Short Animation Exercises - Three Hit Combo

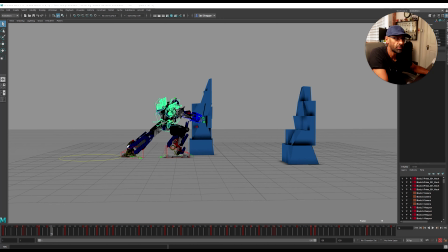You know, I think this is pretty cool. You know, he punches, he punches and he's got a nice line of action going straight up like that. So I think that's pretty cool, the force coming in.
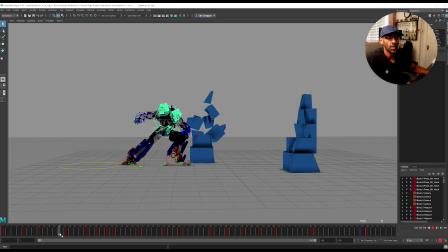You know, you got that nice shape. But, you know, I could overanalyze, but this is just like an exercise I wanted to show you guys.
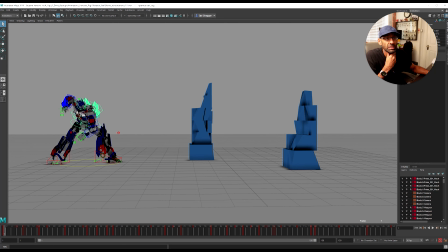But what I wanted to show you is like if I look at the hips now on this, so if I go to visualize, create editable, let's go and find it there. So let's check this out. So let's go to perspective.
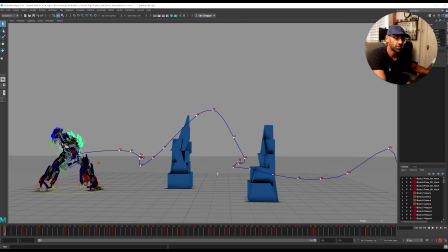So because I'm in camera mode at the moment, but this is perspective. So little things like this I would probably polish.
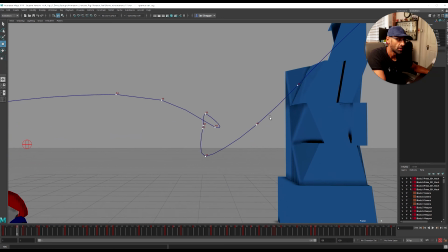So like if I came here, closer here, and I'd be like, all right, when he lands here,
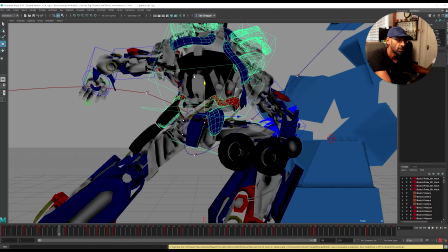this is cool, but maybe I should just smooth out. Let me smooth out the curve a bit. Bring this up a bit. And even here, I guess here we could bring it down a bit.
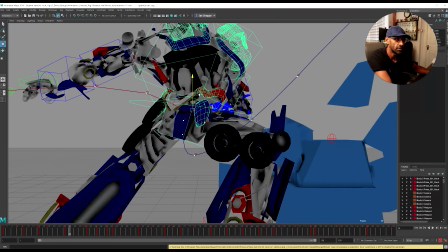You know, and it's coming round.
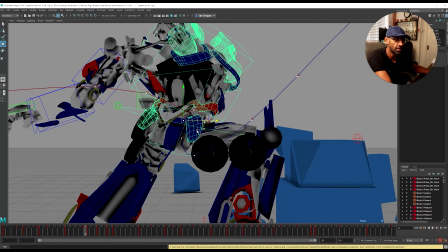So you're just going frame by frame really and just checking out, all right, where can I clean up the curves a bit so transition is a bit smoother.
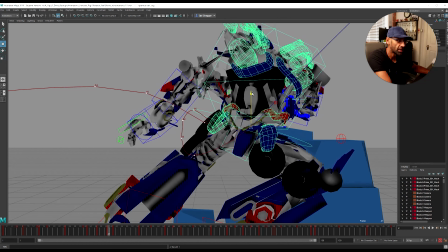So even when you come here, you could still bring it down a bit more.
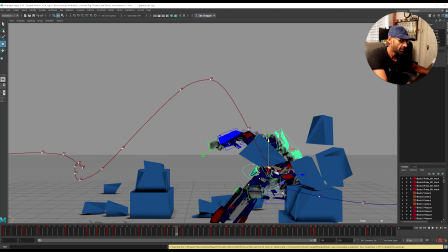Have a look at the trajectory, sorry, coming up. And then when he comes here, it's a bit abrupt, right? He comes down here.
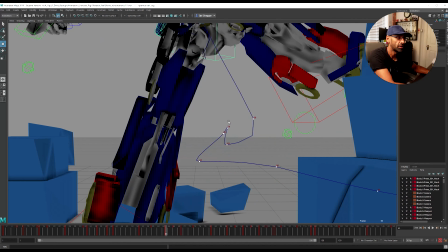And if we look here, you know, that's like, pew, pew, pew, it's coming like that.
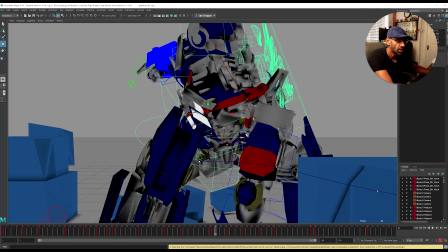So maybe like we could just ease that out a bit.
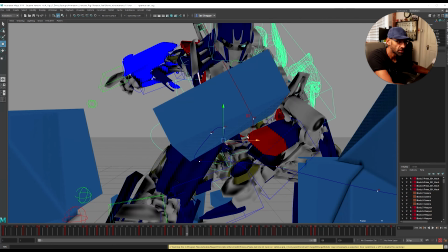So, you know, you're getting those nice curves, a bit smoother,
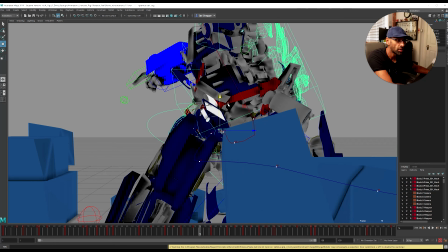depending. You know, at the same time, you're also trying to be aware that you don't want to lose any poses.
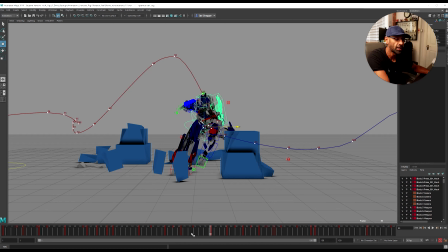So you're kind of looking at your poses as well so you're backing away and you're looking at your poses, see if you haven't lost any. But here you're pretty much holding, right, the pose.
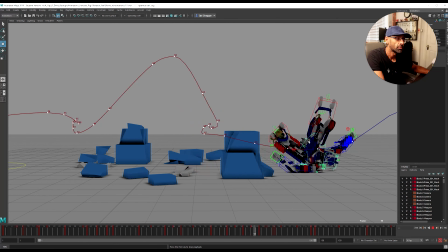So there, so it's a bit more better.
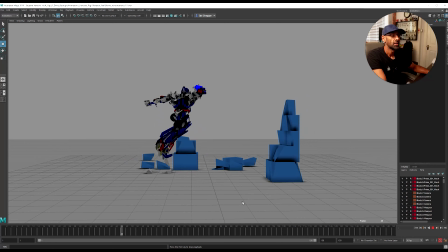You know, you might want to hold it more. You just play around and feel with it. You know, you may not want as big a hold. So what you can do with that is, so if we go here,
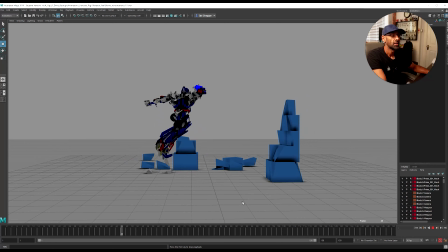where's it gone? Let's pick it. There it is. So you may not want a bigger hold. So it might be, all right, maybe we don't want it to go as down. Bring it up a bit, make it a bit more subtle. Or you might want to bring it in a bit.
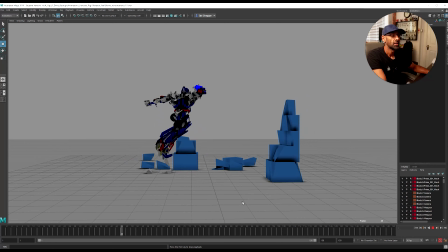You don't want it to move out too much. Bring that in. You could add a key there. You know, the more you add, the more smoother you can make the curve. So there's so many things you can do, right? That you can refine the hips and make sure it's feeling right.
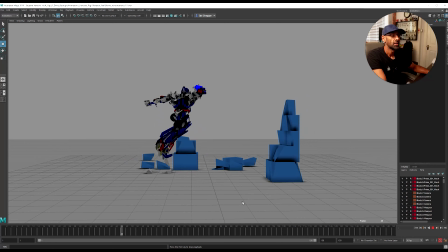That's the main thing we want to do, right? Is feel right. So if we go back to Optimus, and then we can get rid of the motion trail. We can check this out.
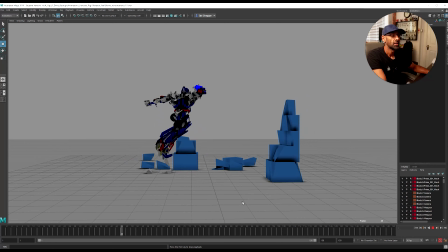Check the hips out. You know, there's a bit less of and it's a little less abrupt there.
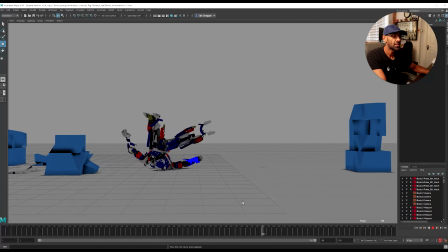So we come up here, because I noticed this little spin bit always used to bother me as well.
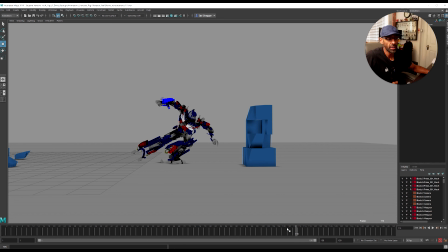And I did it ages ago. Well, some of my mates would see it and say it looks fine, but you know, deep down, for you, that bit kind of bothered you. You'll know in your work. So, and that's a good place to be as well.